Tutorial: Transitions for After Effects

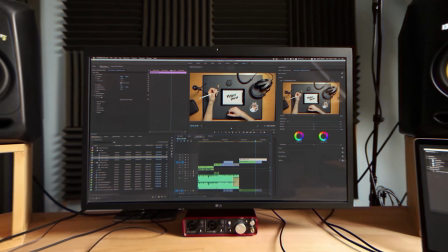248s
Even though you should keep your transitions simple, sometimes combining multiple transitions might fit your shots better.
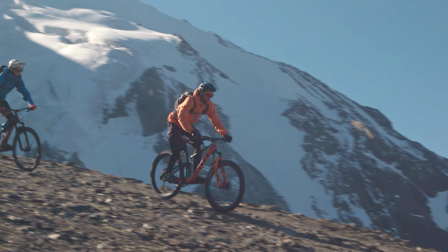254s
I'll be combining some in this example, but to start off, I'll find a simple way to transition first and work from there.
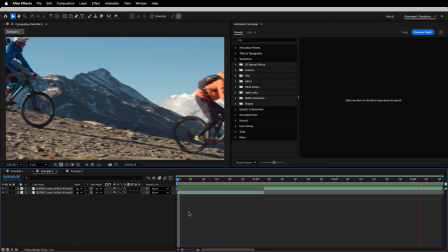263s
A slick way of transitioning between 2 shots is using a camera pan transition in the direction of your shots.
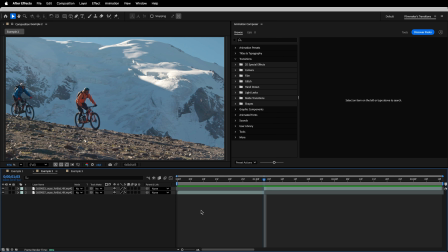270s
So, let me add a pan transition and see how it looks.
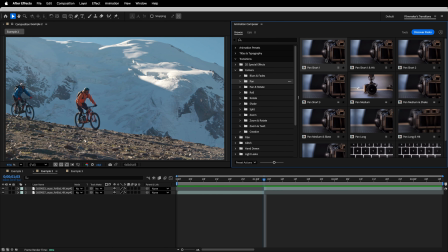275s
I'll go with the simple pan short transition, and I'll also import a left panning variation of it first and see if it's good.
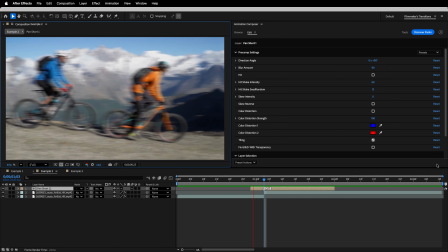285s
Alright, looks good. Now, on to controls.
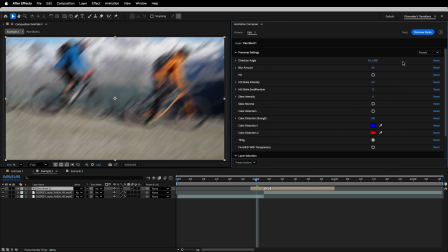291s
I could adjust the direction angle, maybe decrease the blur amount, and
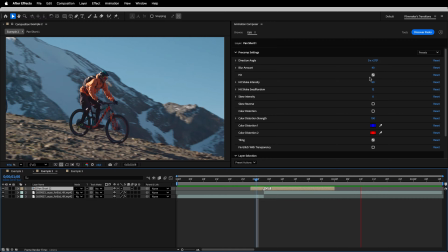299s
add a hit animation at the end. For good measure, let's turn on the color distortion as well.
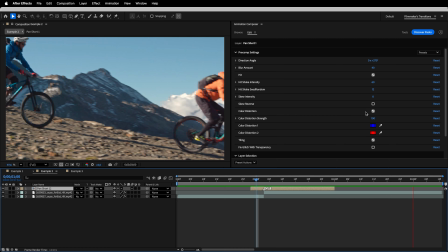307s
Perfect. But let's try something different.
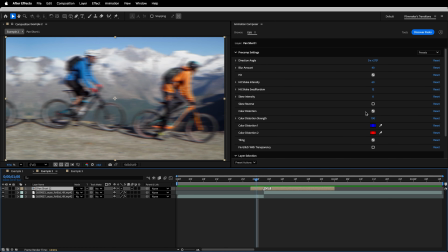309s
I do want to keep the current placement of this transition, so I won't delete it and just use the replace feature when I find a new transition.
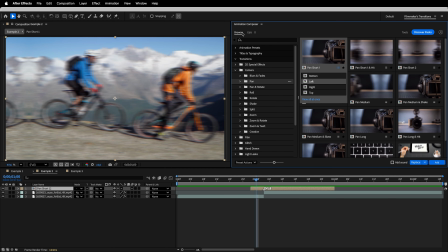317s
I want to try a roll transition here, so let's go to the roll folder.
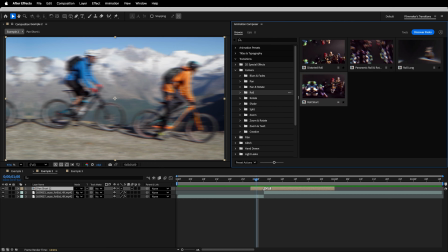323s
I'll go with the panoramic roll transition and choose the top left variation. And instead of pressing add, I'll press replace while having my previous transition selected in the timeline.
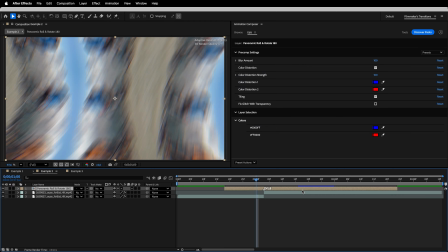335s
I'll just quickly move the layer so that the cut marker matches where I want my cut to be.
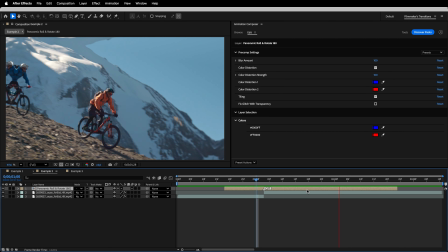343s
That's definitely interesting, but it really doesn't match the shots.
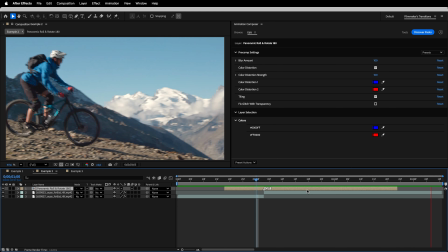347s
It's way too animated and over the top for this, so let's find something else.
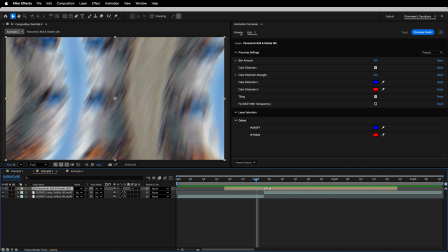352s
I think I'll stick to a horizontal-only transition. Since I don't want to use a panning transition again, I'll add one from the camera shake folder.
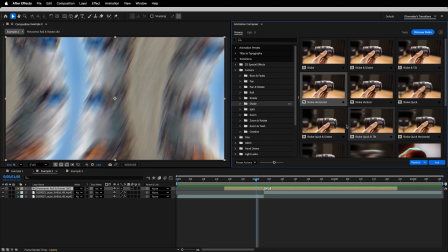361s
And there's a horizontal one already ready to go. So I'll just select this one and replace it with the panoramic roll transition.
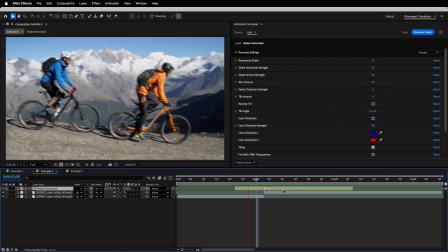371s
Looking good. In the controls, I could add a secondary tilting animation to the transition, add a bit of optics distortion, or once again, turn on or turn off the color distortion, among other options and controls.
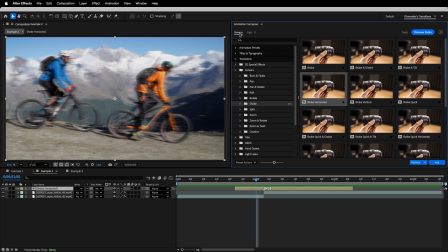388s
Now, I want to add a light leak on top of this shake transition to better cover some of the mirroring edges.
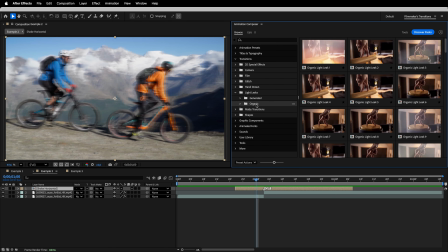395s
I'll go to Light Leaks, then Organic, and look for one. To not waste too much time, I'll choose one from the top here.
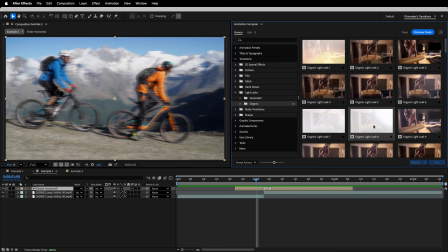403s
So let's maybe go with this one. And let's see how it looks.
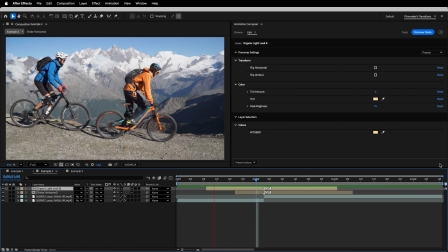412s
Alright, that looks good. I'll just want to trim the length of the in and out animations now.
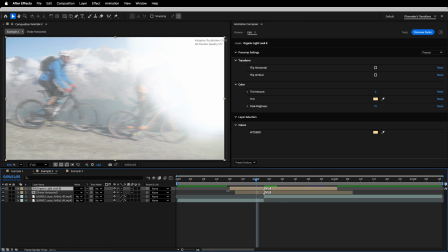417s
The in animation could be a little faster, so I'll trim it first and match it with the start of the shake transition underneath it.
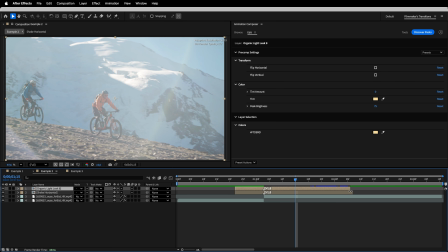424s
And the out should be a bit longer. I'll go a bit past the transition this time. Think this should be fine.
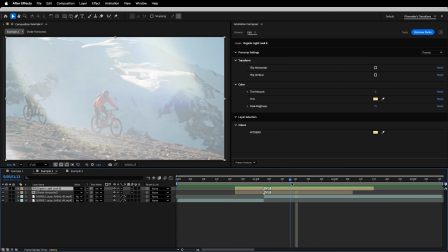433s
One more thing. Let me just reduce the opacity of this light leak a bit.
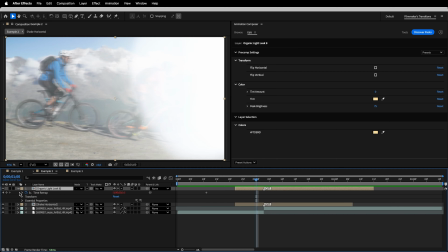438s
I'll just lower it by around 10%.
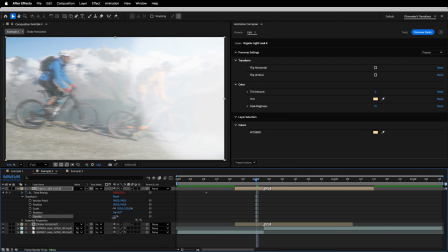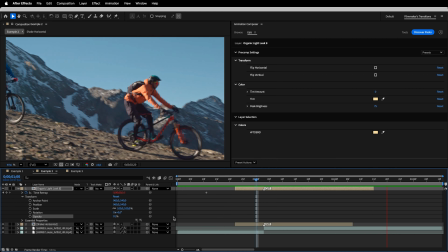446s
That's nice. It isn't as seamless as just using the short panning transition, but it fits nicely and adds a bit more dynamics to my shots.
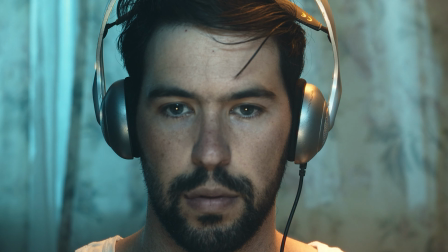457s
Staying with the camera transitions, we'll be adding one to these shots and changing the zoom point once again, but this time using keyframes for more flexibility.
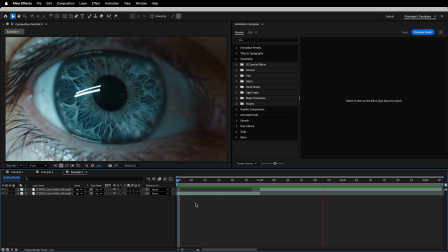467s
I would want to zoom into the left eye and zoom out from the close-up of the eye after transitioning.
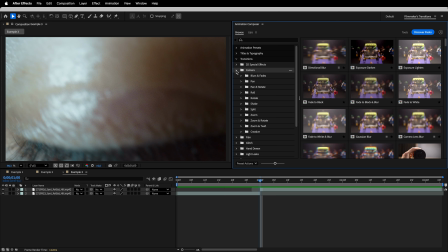475s
I'll want to add a zoom into out transition, so I'll go to Camera, then Zoom, and select this one at the top.
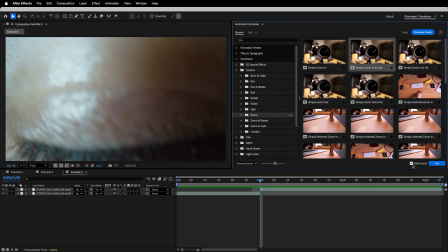483s
Before importing it, I'll turn off the sound since I don't want any audio in this example.
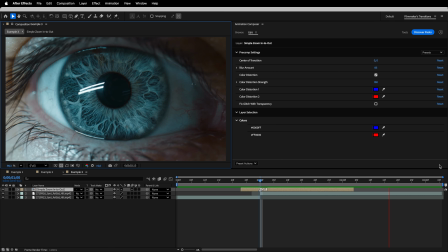489s
Add it and preview it. Looks good, but let's zoom into the eye now.